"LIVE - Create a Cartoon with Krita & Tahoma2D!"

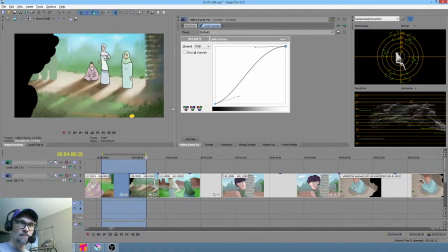Yeah, I'm thinking we're going to do that. I'm thinking that's what we're going to do. Absolutely. Absolutely. Now it makes their garment colors look a little muted, that's for sure.
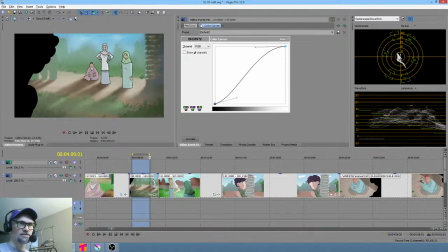So I think I'm going to go with this. Let me see this. I'm going to go with this, but I'm going to come back here.
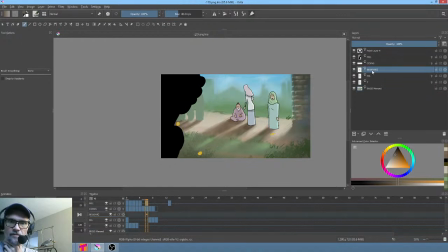And let's see here. The beggar, the mother, and Tianara are all in the same layer. So what I'm going to do is I'm going to put them in a group so that I can add a filter mask to the whole group.
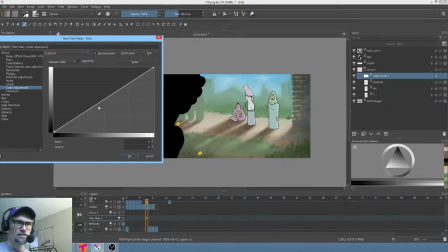And hopefully this will help. So what I'm going to do is apply an S curve. Yeah, let's tighten up their color quite a lot. Oh yeah, baby. That's what I'm talking about. Okay, let's do that.
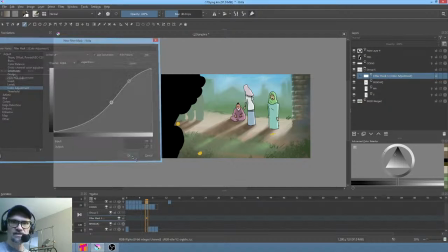And I don't even think I'm going to... Geez. Let's just re-render it and see what we have.
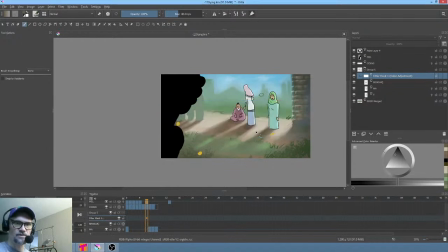It might be that now they're too saturated, but hey, it's worth a try. LEL. I don't know what... I am shockingly inept when it comes to like emoticons and what's the term for these little abbreviations.
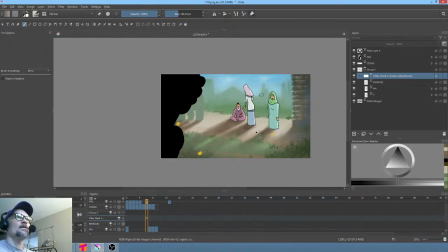So I don't know what LEL. LOL would be laugh out loud. So what would LEL be? Laugh. I don't know. Or it could be a typo. So that's the problem with things like that.
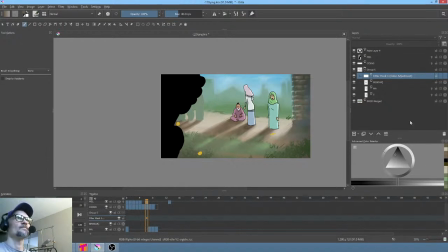I'd look at that and I go, oh, wait a minute. Dirt, what happened to your icon? Dirt's icon, as you guys can see, Dirt in the chat has an icon that's just a black dot.
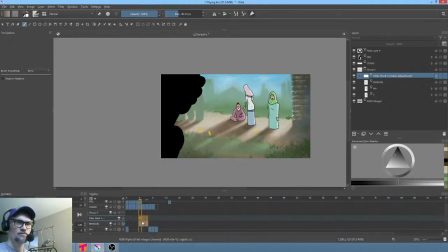But yesterday, Dirt's icon was not a black dot. Okay, look at this, you guys.
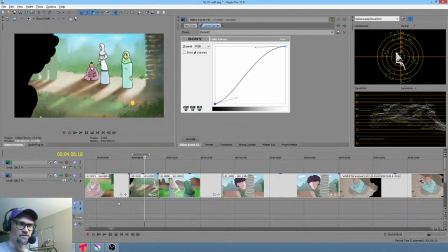Oh, wait, I'm sorry. I need to look at the rendered version. Let's see what happens. Okay.
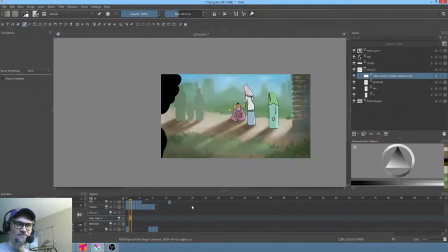Now this is a risk you run, by the way, when you're piling effects on top of effects.
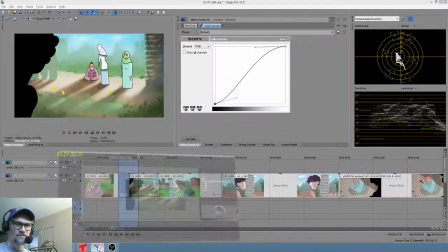I mean, the smart thing to do here, if we're going to be not stupid about it,
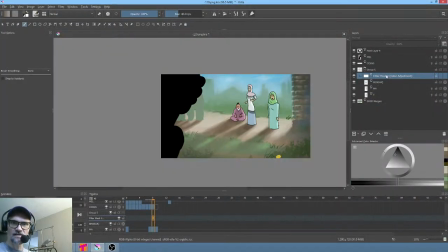the reality is what I really should be doing is taking this filter mask and applying it to the entire, well, let's see if I pop this up here.
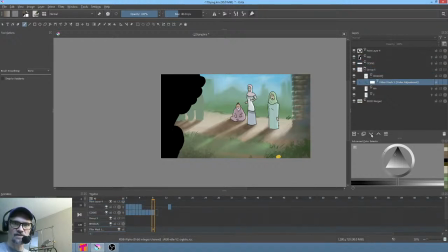Yeah, I guess we need to apply it to a group. That's unfortunate, actually. I wonder what happens if we just put it as a layer at the very bottom.
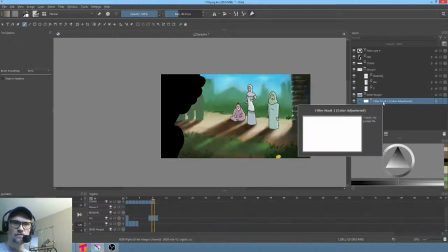Okay, that's interesting.
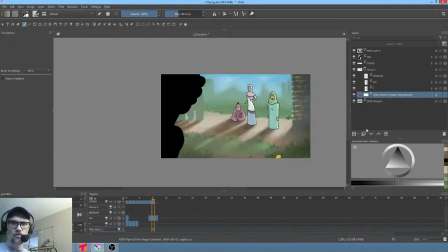Not quite what we were looking for, but what I'm going to do is actually duplicate it and put a copy down here. And then we might be able to bake in the effects we're after here.
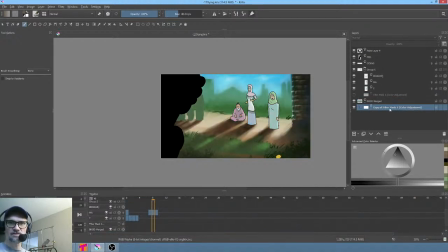Okay, so what I'm going to do, if this doesn't necessarily make sense for you guys, is I'm going to look here, and now what I'm going to do is adjust this so it matches.
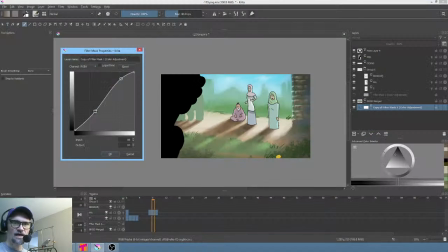Which pretty much that's what we're talking about. Yeah. It's actually a little bit strong.
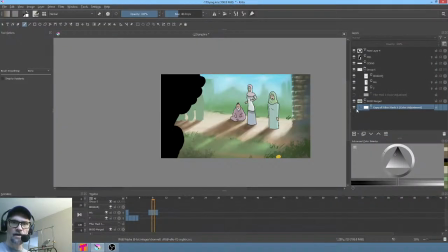Okay. Yes. And now what we can do is go back in here and balance this, and we can take the curves off in the main timeline now.
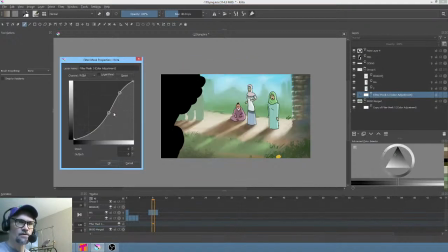Okay, so all I wanted to do here was essentially just get those guys sewn into the shot a little better. I'm kind of glad that Krita gives us all these different curves. Like, you can make hue adjustments, saturation adjustments.
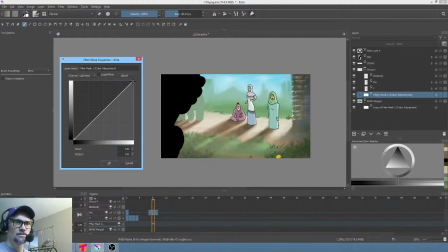I'm gonna go to the lightness so you can see what that does. So we can just make a little adjustment here because they're picking up more of the sun, right?